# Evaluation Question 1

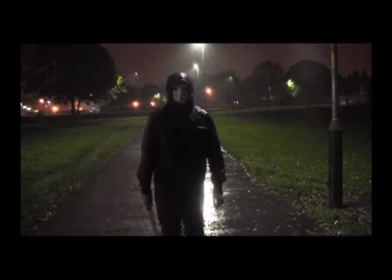247s
I've done this by him wearing a white mask, as this covers up his face, which leaves an enigma in the audience's mind as who could the killer be.
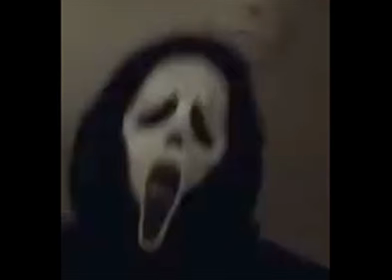254s
This is a convention that I've followed, as this is shown in Scream 4, where the antagonist's face has not been shown at all, and it is constantly covered by the mask.
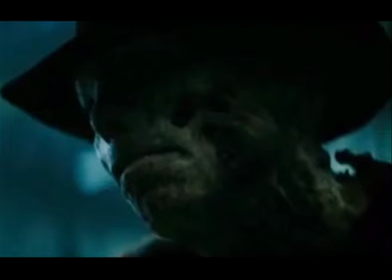262s
And within Nightmare on Elm Street, Freddy Krueger's face had been badly burnt, but we never actually get to see his face,
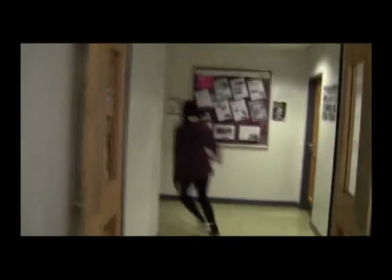267s
hence creating more of a mystery. Regarding the editing, I decided that it was essential for me to have a montage sequence,
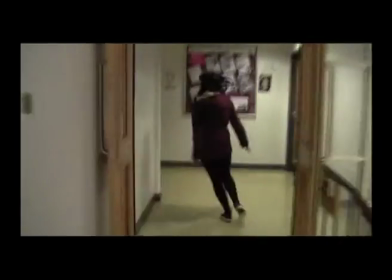274s
as this was the most important convention, as it represents the height of the tension and the panic in the story.
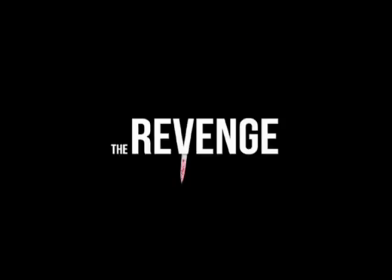280s
In many films of a horror genre, in specific slasher, this sequence is mainly consisting of how the characters within the film are about to get killed, showing the weapons use and the very high tension shots.
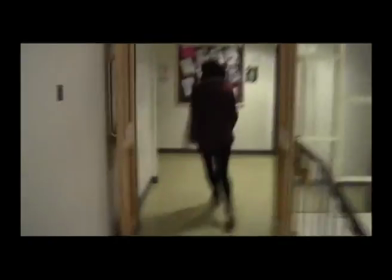292s
I decided to develop this idea, as I have shown shots showing where the character is in distress.
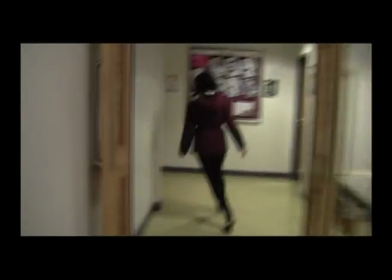299s
However, the other shots showing them rushing are more to the backstory, which gives them more of an insight to the film. Another piece of editing that I've done to add emphasis to the trailer was by increasing the volume when the weapon is pulled out.
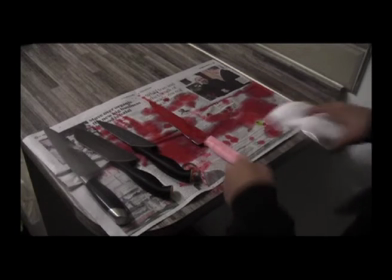312s
I did this as it would be louder, therefore add more of a sense of realism to the audience.
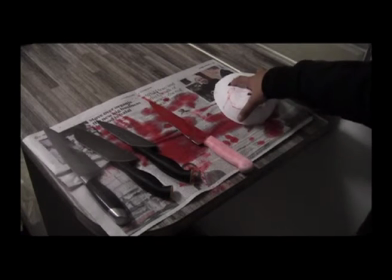317s
I've therefore followed this convention where the weapon has been highlighted from the other sounds in the scene, for example in Nightmare on Elm Street and Texas Chainsaw Massacre.
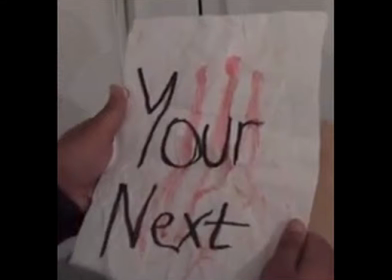325s
With the reference to my sound in my trailer, I've used the sound effects such as crash metal bang, where the character receives a letter from the antagonist. This therefore adds more tension to the scene for the audience who may not understand that this is a threat. The sound effects will add to it and connote something bad has happened. These types of sound effects are rarely used in my subgenre of horror.
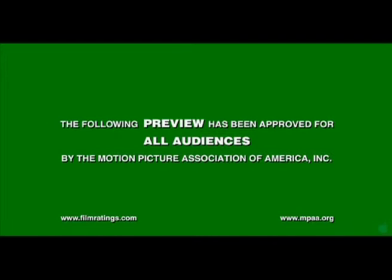345s
Another piece of sound that was conventional for my genre was the soundtrack. The soundtrack had a chill throughout it with a weird twisted nursery rhyme tone, which sounds very awkward, which is set for my subgenre of horror. Another convention that I'd followed is by having the soundtrack picking up pace and becoming more fierce as the trailer edges toward the end/montage scene.
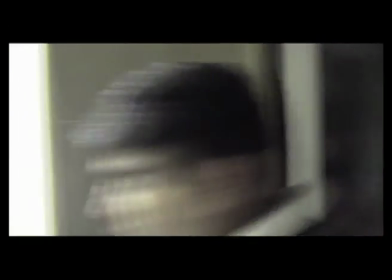365s
This is done to create a sense of tension for the audience. This has been followed by many slasher films such as Nightmare on Elm Street, Scream 4 and Texas Chainsaw Massacre.
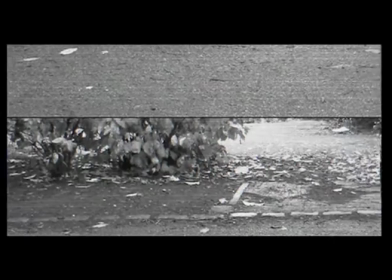374s
With the convention of the caption, I followed this as I believe it would add more to the backstory of the film and give the audience more of an insight to the film.
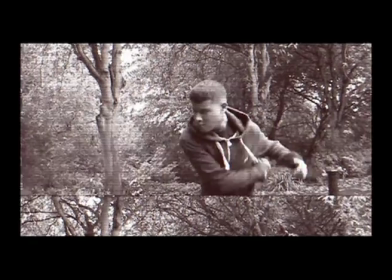382s
I've done this by adding the when the past comes back for revenge.
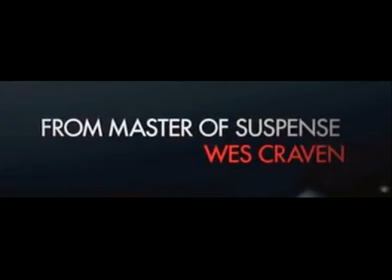387s
This has also been followed by every film that I've analysed, such as Scream 4, Nightmare on Elm Street and Texas Chainsaw Massacre. For the institutions, I have decided to follow the convention of having the green screen at the beginning with the producer's logo following,
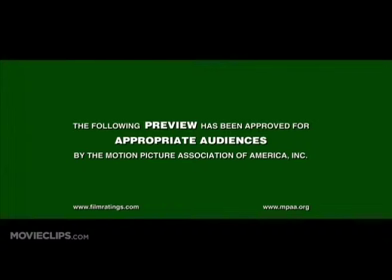401s
as this has been done by many films I've analysed, such as Scream 4 and Nightmare on Elm Street, where they both have the institution and the green screens right at the beginning of the trailer.
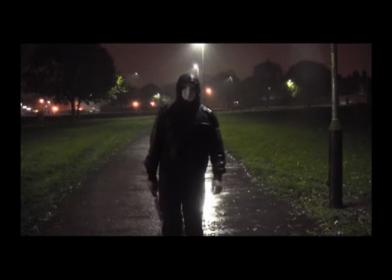408s
At the end of the trailer, having the building block details and the date adds a sense of professionalism to the trailer.
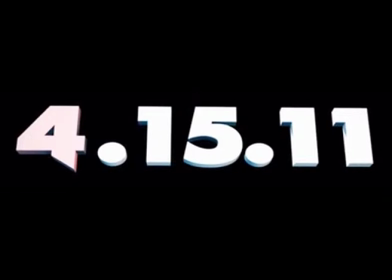414s
Furthermore, it means I have followed the conventions of the films such as Scream 4, Nightmare on Elm Street and Smiley and Texas Chainsaw Massacre, as they all have the building blocks and dates at the end of the trailer. Poster. The first part of the analysis is about the genre conventions of the image.
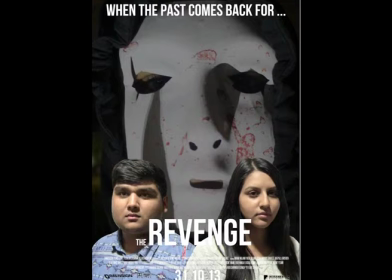429s
For my subgenre of horror, slasher, I found that it was conventional for the killer to have his identity hidden away with a mask. As regards to the mask, it was more conventional for it to be a clear, crisp white mask that had been covered in blood and torn up after the first killings. This is a semantic object theorized by Rick Altman, because when the people see the famous white ghost mask in Scream 4, they'll remember the slasher genre.
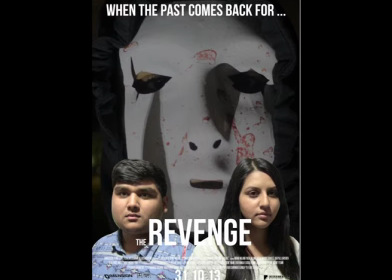453s
So for this convention on my poster, I've decided to follow this. By having the antagonist having a crumpled, broken and bloodied mask to hide his identity also signifies that this mask has already been used, which connotes further to the enigma.
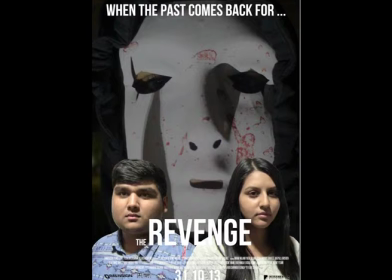468s
Another convention that is highly used by the slasher genres is the usage of the weapons in the poster.
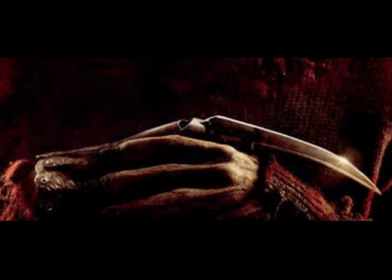474s
Examples of this are in Nightmare on Elm Street, where we can see Freddy Krueger's long, sharp nails, and in Texas Chainsaw Massacre we can also see the famous chainsaw.
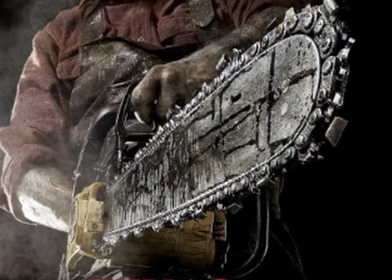483s
In my poster, this has been shown, but not in a very stereotypical fashion,
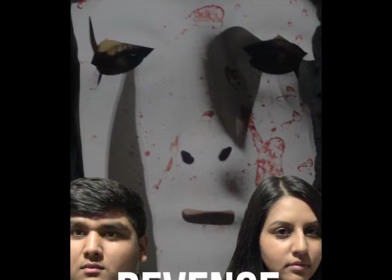490s
as you can see a sharp shadow on the eye of the mask, and this is then looking down on the characters.